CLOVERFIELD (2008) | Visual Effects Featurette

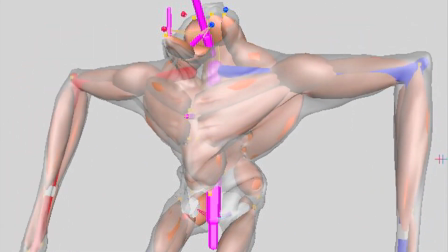1246s
In addition to just sort of moving the joints around, when Clover does a big plant, because he's so big, you want to really read that mass.
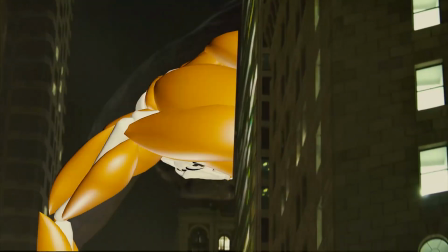1253s
All of his muscles will move around and jiggle.
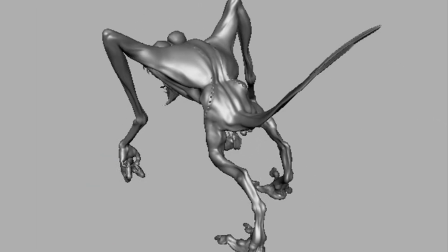1255s
Run it through the same performance that adds extra things that you'd see on something that would take a little too long to sit and animate by hand.
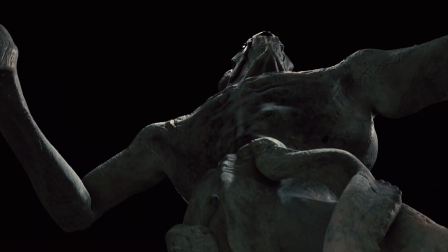1264s
Once he's animated and in the right space, the next step is to light him digitally.
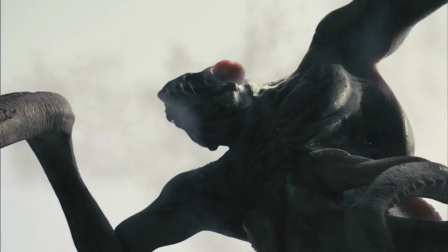1268s
We backlit it, put some schmutz on the lens. We went in and out of focus because the camera was trying to find focus and things like that.
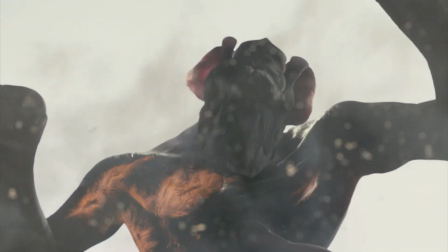1275s
It was an amazing opportunity for our animators to just sort of get this really amazing, intimate performance with the monster.
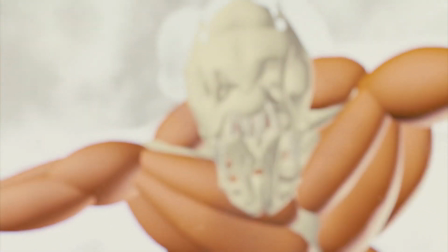1281s
It was a huge, huge undertaking, but it was definitely worth it.
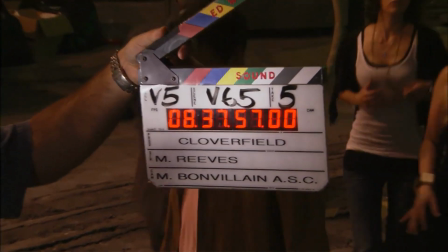1284s
The challenges of making the film were so fresh that it was very exciting.
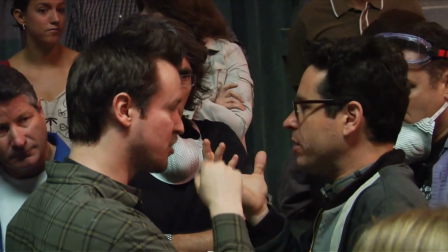1290s
It took an incredible leap of faith on behalf of the studio to entrust us to take something that was so big.
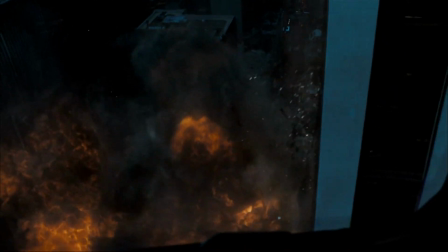1301s
We know that there are no monsters in New York, but it looks great and it looks real. We wanted to try and make it feel as real as possible, and as if,
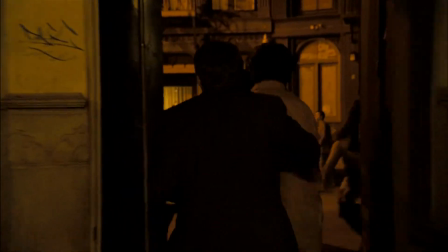1311s
a monster attacked your city and you happen to have a camera and you grabbed it and ran outside, this is what you would have captured. I think we did it.
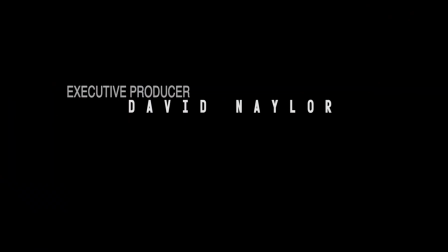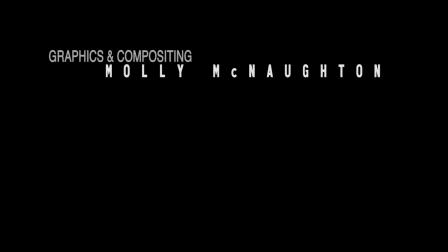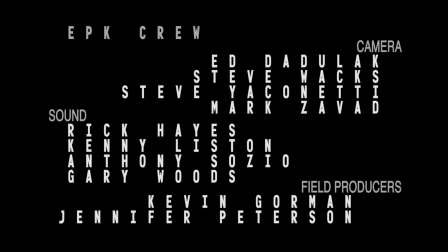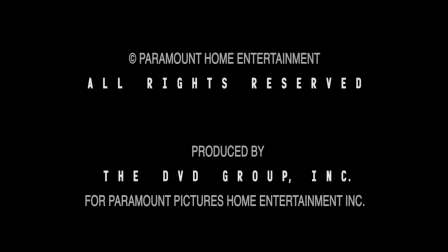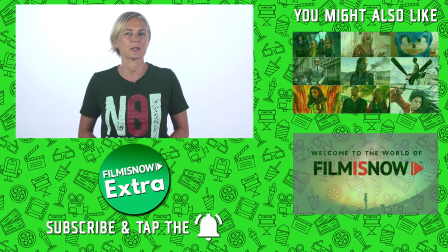1352s
Hey, it's Lisa here with some behind-the-scenes trivia. Now, the first recorded use of special effects as we know them was done in 1857 by Oscar Rieslander. He took 30 different photo negatives and combined them into a single image. This was the first example of the montage print.
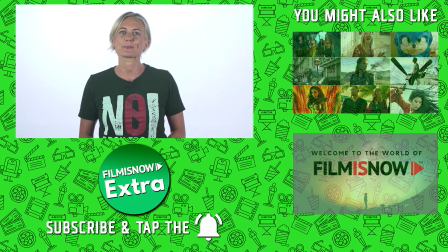1367s
Now, if you haven't already done it, remember to click here below to subscribe or on the side for more great content.